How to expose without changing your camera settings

I can use as well and stack a CPL filter on top of the ND if you wanted to shoot a water surface and remove the glare from it.
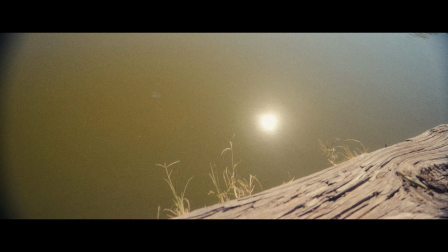4:13 So if you can see the reflection of the sun, and then if I turn the CPL,
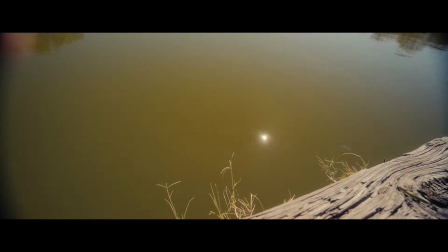4:19 it removes a lot of that glare that it reflects on the water surface. So when shooting outdoors, I always prioritize my highlights. So if there is a brighter part of the image and it gets blown out, I always compensate for that and try to save it because it looks awful and it looks unprofessional when you have blown out highlights, especially the sky. But then again, it still depends on you, especially if you need to prioritize the exposure of the subject. For example, when I'm shooting indoors and my shot includes the window, which will always be blown out if it's daytime. For that, I will compensate for the exposure of the subject. For my exposure, I use my monitor, the camera monitor with the exposure meter. If it's 2.0, I'm okay with it. And if the highlight looks okay on the monitor, and then I will proceed shooting with that kind of exposure. And then if it's blinking above 2.0, it means that I'm overexposed. So I usually will compensate with ND filter, stronger ND filter, and ACPL filter sometimes helps as well. And then sometimes I use external monitor on my phone. So I'm using the wireless monitor app, which is the Monitor Plus.
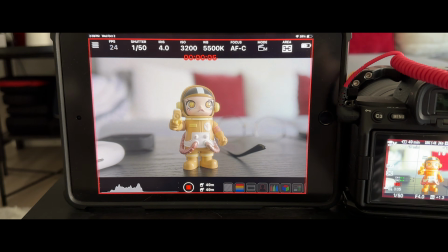5:58 I really like this app, especially in terms of checking the exposure,
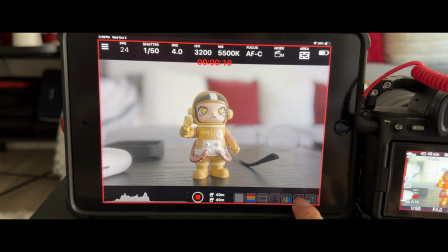6:03 because you can put your own LUT to check your exposure or your color graded footage.
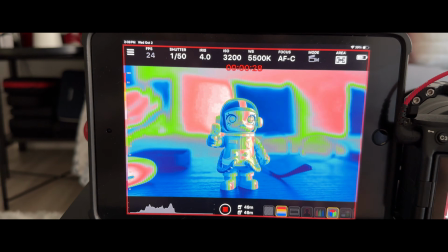6:09 And then it has also false color if you want to check your highlights, midtones, and shadows.
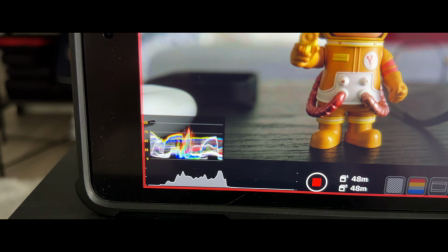6:15 And also you can check the histogram here if your image is overexposed or underexposed,
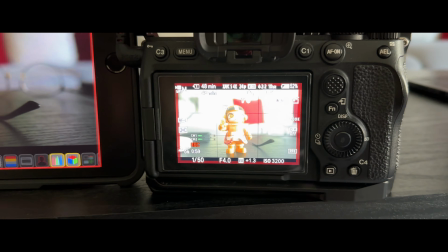6:24 and not just relying on your camera monitor to
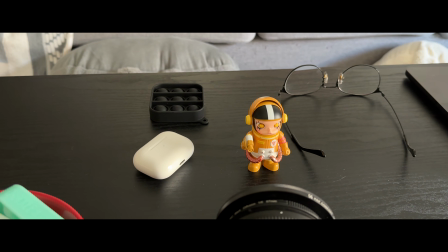6:29 check the overall exposure of the shot.
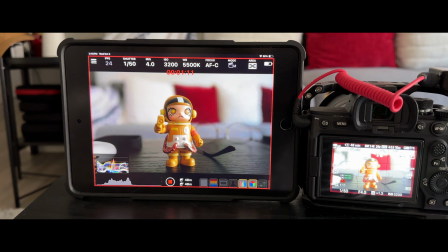6:34 So yeah, again, this one is the Monitor Plus app that is compatible with Sony cameras.
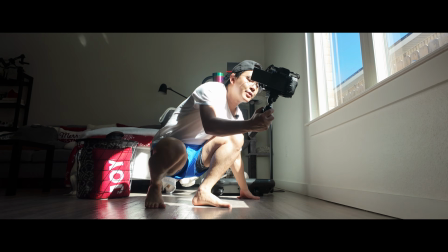6:44 Indoor scenarios sometimes are more complicated than the outdoor ones because sometimes you need to use ND filters,
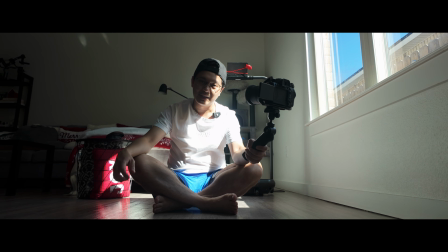6:53 sometimes you don't. And the first thing you need to do is to find the source of the light that you will be using for the shot.
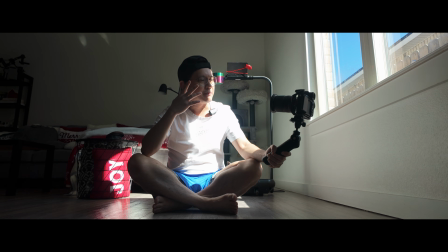7:01 So for example, this one, I'm using the hard light coming through the window, and as you can see, I'm overexposed.
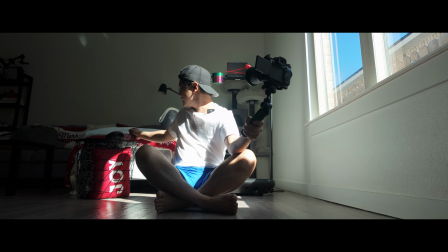7:09 And for this, I will use the
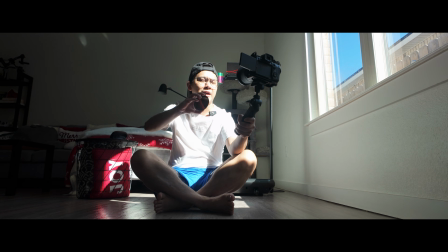7:13 ND64 for this, and this will make the shot more dramatic like that. As you can see, the highlights are exposed properly, but the shadow part is too dark. And sometimes that is the compromises that you will need to choose if you are in a situation where the image is too contrasty.
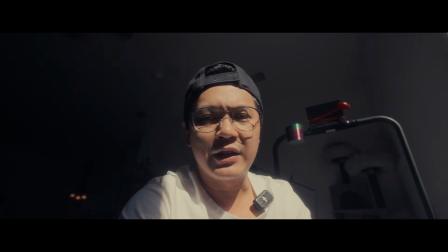7:35 Saving your highlight is much better than having a good balance of exposure to the whole image.
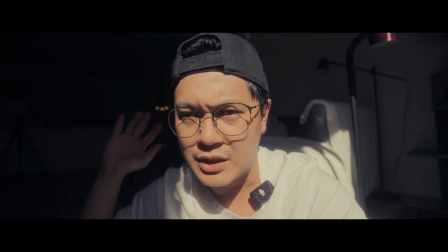7:42 So for this one, I save the highlights, but the consequence is I probably will crash the shadows already,
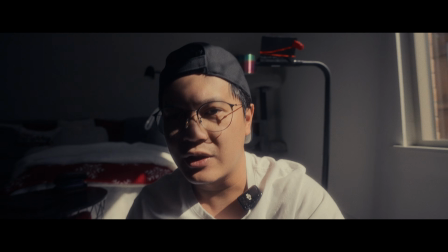7:51 but I think this will give you a dramatic look on your image, and I think it is still usable.